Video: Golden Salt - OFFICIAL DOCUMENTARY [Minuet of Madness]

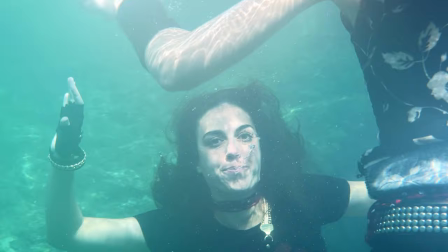Ero un po' consolata del fatto che Ari invece in acqua se la cava molto bene e tuttavia avevo iniziato a pensare dei sistemi di sopravvivenza in cui avrei potuto legare qualcosa alla chitarra,
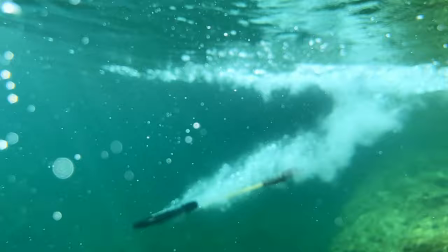però sarebbe stato poco scenico e forse da fisiche Ari ci sarebbe bastato andare a vederci il peso specifico del legno
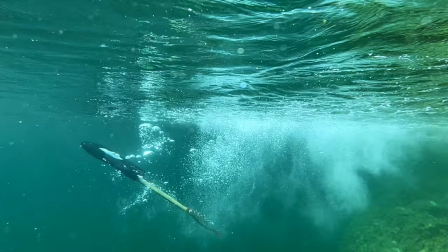e delle componenti della chitarra per capire che invece la chitarra non sarebbe sprofondata, al contrario tendeva a galleggiare maledettamente,
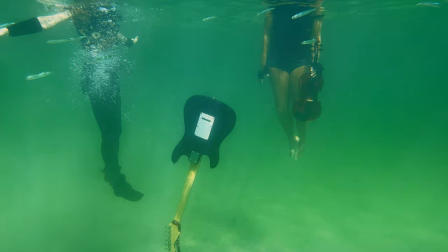quindi tutti i nostri piani di farla arrivare in fondo col lancio dallo scoglio sono diventati difficili da realizzare,
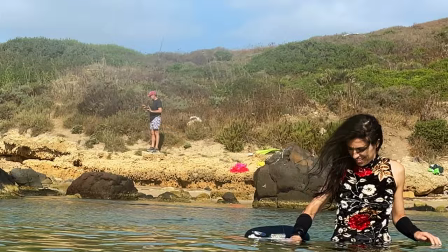però devo dire che è stata molto carina con me e mi ha fatto da
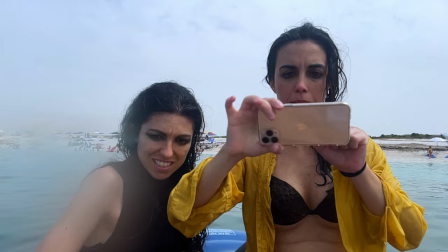salvagente tutte le volte che ci allontanavamo dallo scoglio e poi c'era da rientrare.
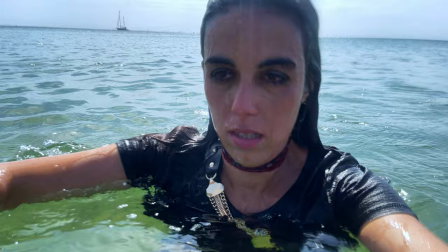Abbiamo fatto delle prove di riprese con un canotto e abbiamo utilizzato
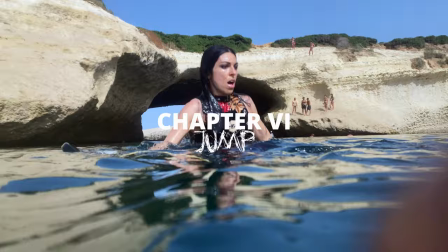dei contenitori stagni per poter andare sott'acqua e poter girare queste immagini subacquee.
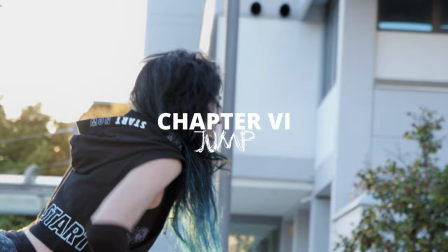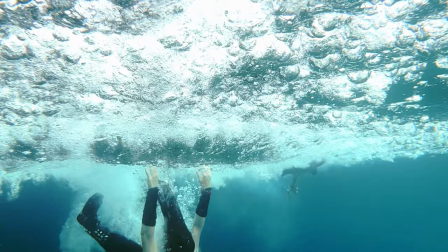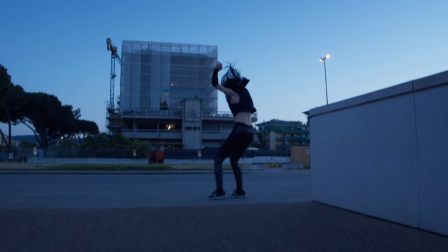Salto di Ele l'abbiamo provato in varie possibilità, Ele è molto atletica e nonostante ciò ha dovuto riscaldarsi e
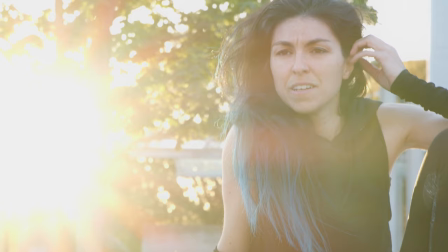si è anche un po' stirata i muscoli perché il salto era molto alto.
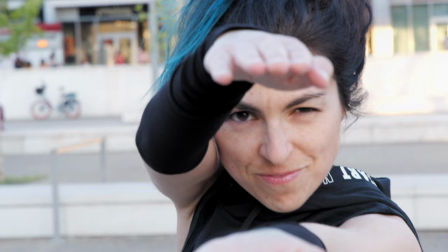E anche in fase di allenamento, due giorni prima del video, abbiamo fatto delle prove di inquadratura con Ele e
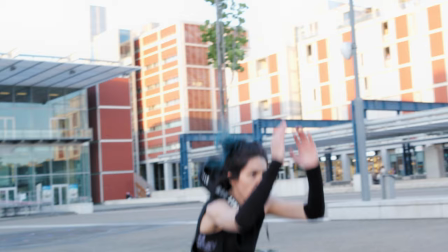le abbiamo fatte in un ambiente urbano, in città, e siccome è un attimo a freddare i muscoli,
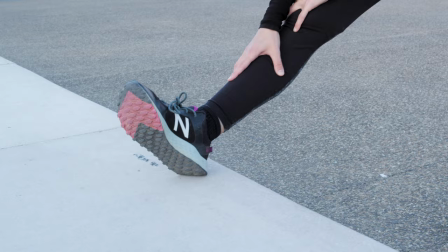era veramente importante che lei mantenesse sempre in movimento il corpo e rimanesse calda per non stirarsi i muscoli.
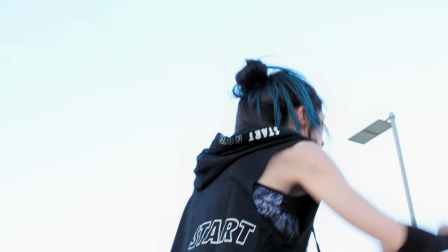cosa che purtroppo in parte è successa, ma comunque ce l'abbiamo fatta girare il video.
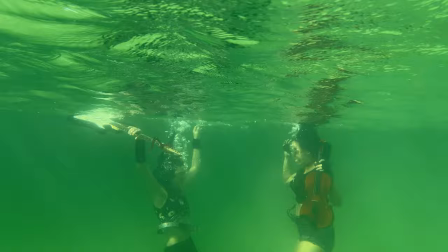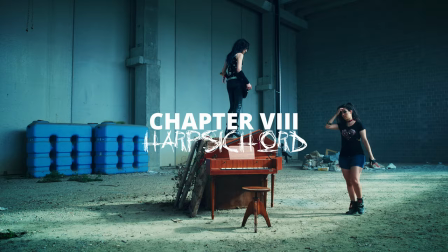Il clavicembalo rappresenta proprio il mondo classico da cui io provengo. Ci tenevamo davvero tanto che ci fosse un clavicembalo e ho deciso di registrare gran parte del brano con la viola. Volevo utilizzare la corda grave che ha in più la viola rispetto al violino. In una piccola parte del brano, che è un inno alla musica barocca,
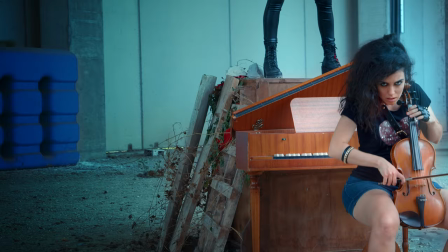ho voluto proprio ricreare il sound barocco del basso continuo, clavicembalo e viola da gamba.
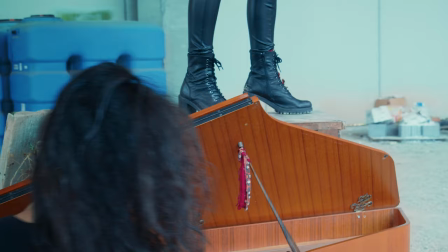La presenza di Ele sopra il clavicembalo, o questo stivale, voleva rappresentare proprio la musica rock che schiaccia la classica,
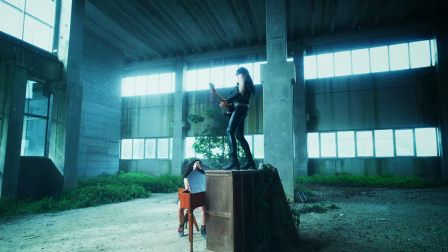perché è più attuale, perché ha volumi più alti, perché ha a disposizione amplificatori, ha a disposizione la tecnologia. I really love play drums and I want to
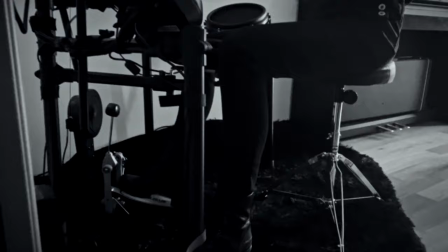break into with my electric guitar and also with drums, because I want to change the climate of this rational theme. Ele produced all the beats you can hear in this song.
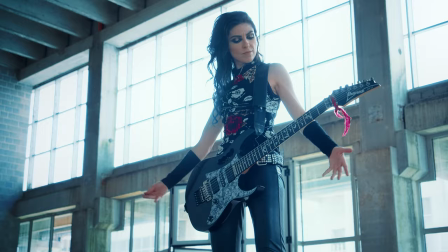She played the drums and she played all the solos,
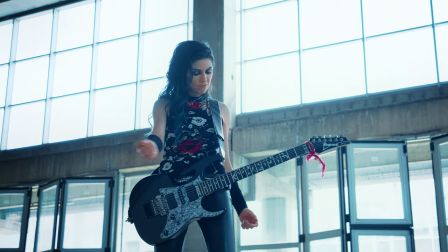this very very long bang you can hear after the first refrain.
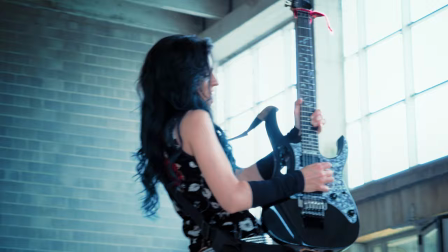We really wanted it to be like this, ruined. And to do that, we had to stay together on the electric guitar. I had to keep all the chords except for the one that Ele was playing during the bang.